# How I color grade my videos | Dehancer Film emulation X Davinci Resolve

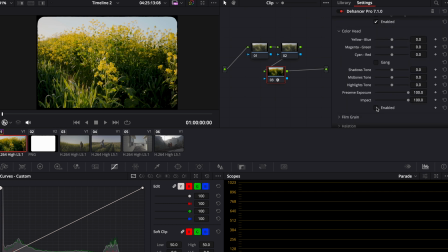[4:23]
Next thing I do is I go in the color head, and this is where I feel like my colors really shine, is when I turn the shadows, midtones, and highlights towards the warmer side. It just kind of like warms the image up a lot more, and I just really like the way that looks.
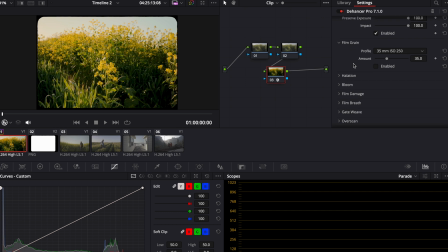[4:43]
So yeah, you have the option to add film grain, halation, bloom, just a ton of options here. For this video personally, and all of these other clips, I'm not going to be adding grain just because that is my preference. But I will add halation to these, and the halation that I like to use is 35mm no rim jet.
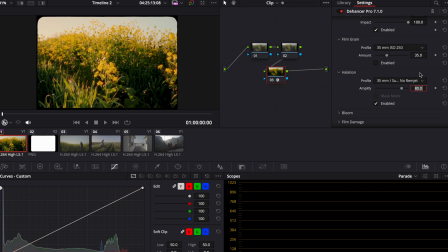[5:04]
So you see it's kind of aggressive when you first put it on, but what I like to do is I like to put this at around anywhere between 25 and 40. And so the next
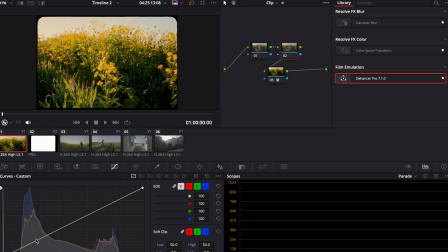[5:15]
thing I do is I go to my second node, and this is where I like to make my adjustments of my highlights, my contrast, my shadows. So I usually bump this down right here on the curves, bump this up a little bit here, go down here, turn my contrast up,
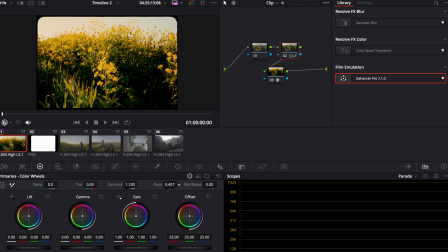[5:36]
lower the pivot a little bit.
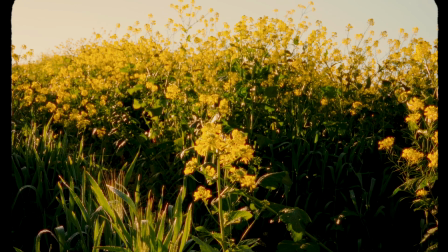[5:41]
Yeah, I think that looks great already. This is before, after, before, after. I think that looks great.
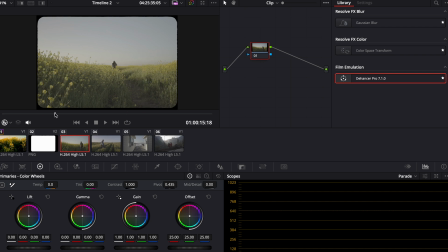[5:54]
So we'll color another clip. Same thing, we'll do three nodes. Drop the plugin right in here. Disable all tools. And I'll just run the process all over again. 7.3, S-Log 2.
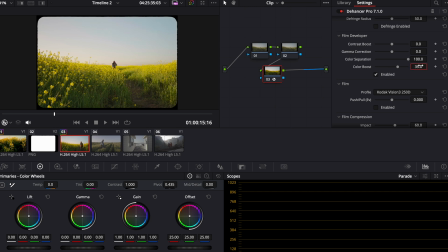[6:19]
Color boost, 35. Just really gives it that nice punch of color. There's a ton of different film emulations you can play with here. I know Kodak Vision 3, 250D, and 500T are really popular. A lot of people use these. They look great too, but
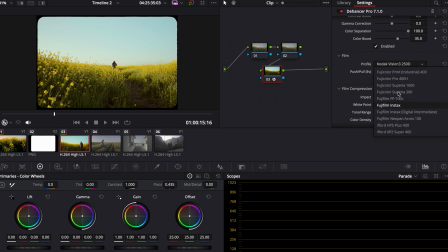[6:39]
my personal preference is going to be this Fujicolor Pro 400H. I really like the way that looks. Film compression, just soften those highlights a little bit. Film print, once again, Kodak Endura glossy paper. I like that a lot.
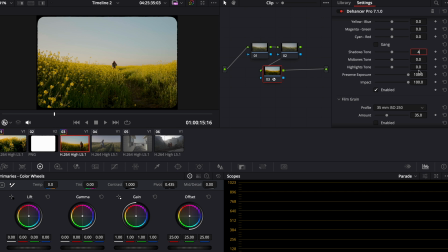[6:59]
And then we go into the color head, and this is where we add our warm tones. That highlight is really what does it for me.
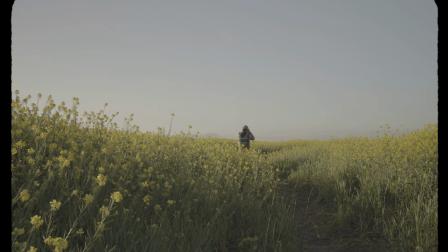[7:11]
Just gives it a really nice warm look.
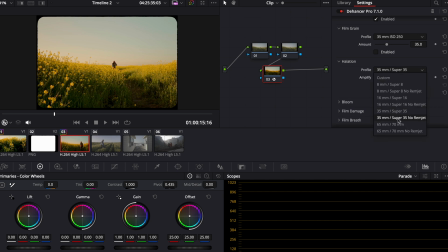[7:19]
Add a little bit of halation to that. That's a little bit too much. 35 is perfect. Do the same thing here. Add a little contrast.
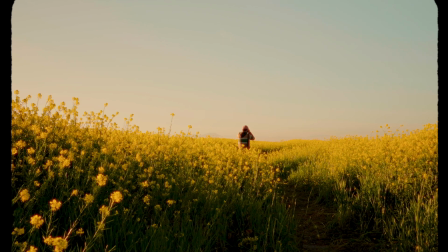[7:38]
Yeah, I think that looks great.
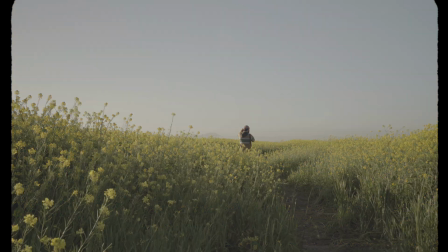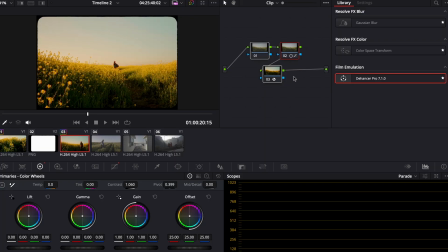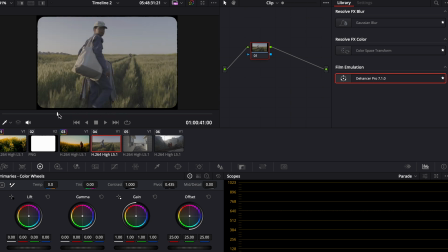[7:54]
In the same type of warm environment. We'll do three nodes again, same thing. Disable all tools. We'll try a different film emulation with this one, maybe like Kodak 250D, we'll see what that looks like.
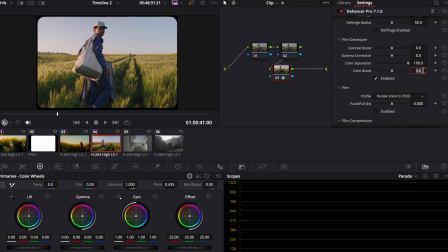[8:17]
Once again, color boost, we'll do 45 on this, really give it a punch. Kodak Vision 250D, I think that looks great. It really balances the blues and the yellows down here.
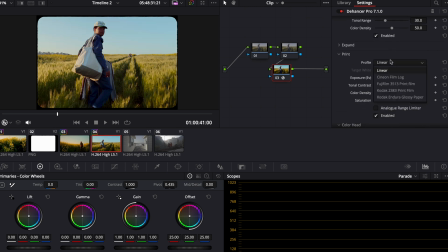[8:31]
Film compression to soften those highlights. Kodak Endura Glossy, I think that looks really good. Once again, shadows, midtones, and highlights, just warm those up.
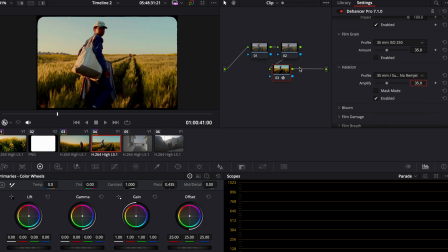[8:48]
Add the halation once again. This is looking a little bit too punchy, so I'm gonna go in here. I'm gonna bump my shadows up. Put the contrast on this. Add some contrast here.
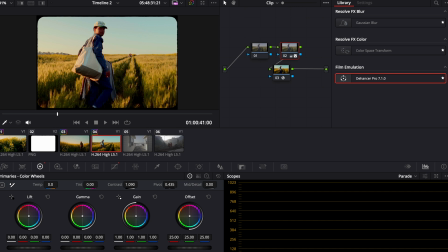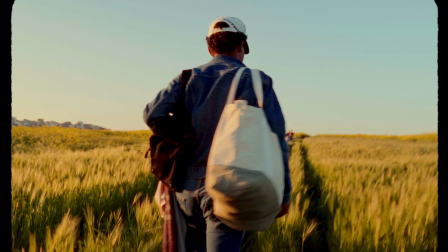[9:10]
Yeah, I think that looks great. So as you can see, it's real easy.
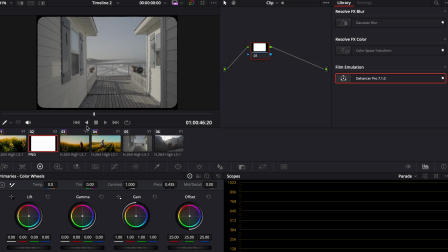[9:15]
I do mostly all of my color grading on one node, and that's the Dehancer plugin node. We'll do another one here, different scenario.
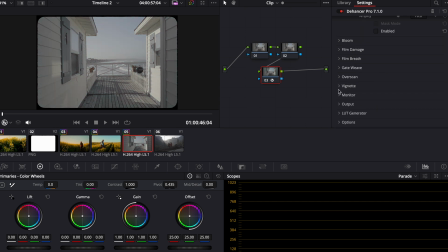[9:29]
So you see, once again, it looks really washed when you first add it, but just, you know, play around with it, see what works for you. There's a ton of different options in here. You can really make your footage look however you want it to look.
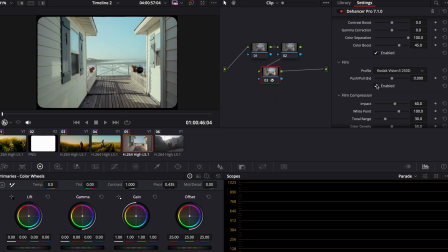[9:46]
Color boost 45 again. Kodak Vision, I don't really like the way this looks here. I think for this clip in particular, I use the CineStill 800T. Yeah, I like the way that looks a lot.
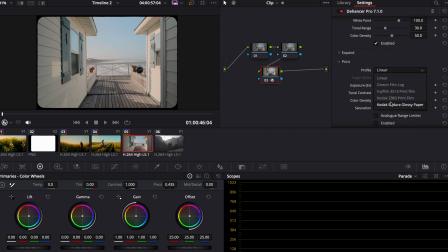[10:00]
Soften those highlights up. Kodak Endura Glossy Paper print. Just gives it that nice punch. Back to the shadows, midtones, and highlights.
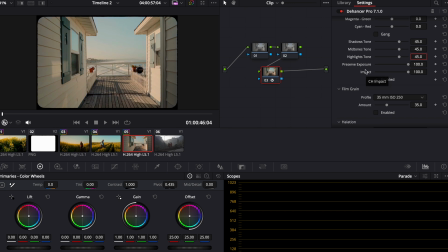[10:13]
Add the warmth there. Go that's really what's giving it that nice little color balance. Throw a little bit of halation in there again.
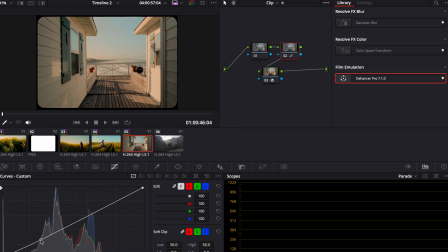[10:30]
Go to our second node, add the contrast, brighten it up a little bit.
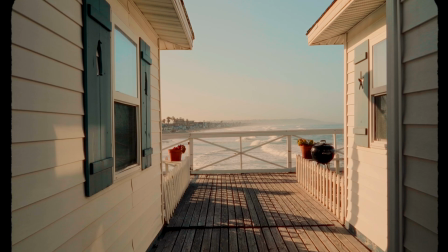[10:38]
And yeah, it's just, you know, just play around with it. There's a ton of different things you can do in here.
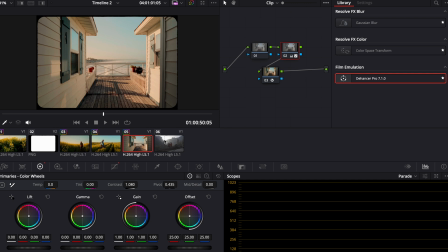[10:45]
I really like the way that looks. So yeah, we'll grade this last one from a recent trip I took to Yosemite.
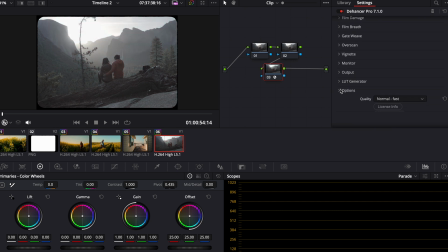[10:55]
So yeah, you see that looks terrible, but do not worry because we'll fix it. So there we go. That's our conversion right there. I really like the conversion inside this program.
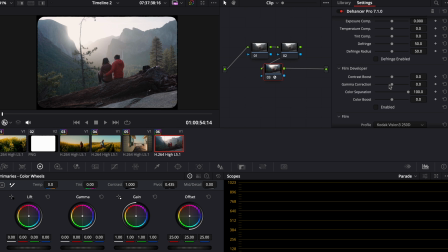[11:12]
I think it's great. I used to do a color space transform, but I don't use that anymore. I kind of just do everything, like I said, inside this Dehancer plugin. And I think that it's honestly amazing. And I love the colors that I get.
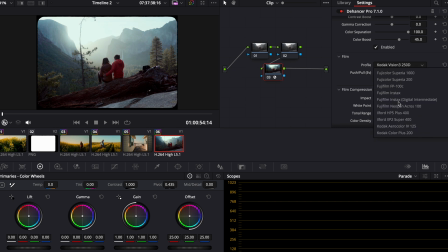[11:29]
I love the results that I've been able to get on here. And yeah, it's really easy, as you can see. Fuji Color Pro again on this one. Love the way that looks. Soften those shadows, those highlights a little bit.
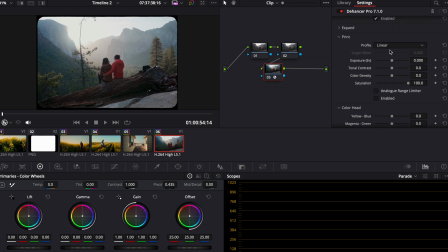[11:48]
Huge difference right there in those highlights. Kodak Enduro Glossy just gives it that little punch again. Shadows, midtones, and highlights. Warm those up again. That looks amazing in my opinion.
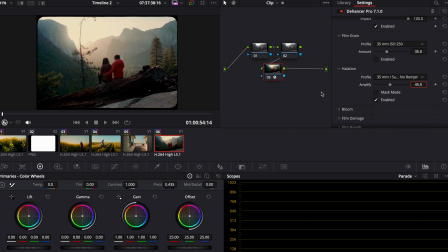[12:09]
Halation to just give it that nice little look. Once again, shadows up a little bit. Bring some contrast into that.
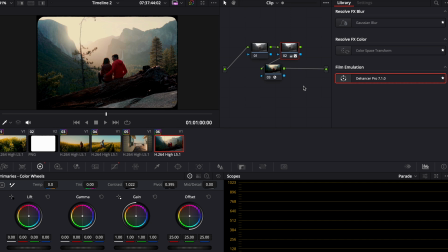[12:21]
Over the pivot a little bit. So yeah, as you can see, I don't even really touch my first node. I do everything in the Dehancer plugin node. It's real easy to use. It's pretty straightforward. There's a ton of different options of things that you can do.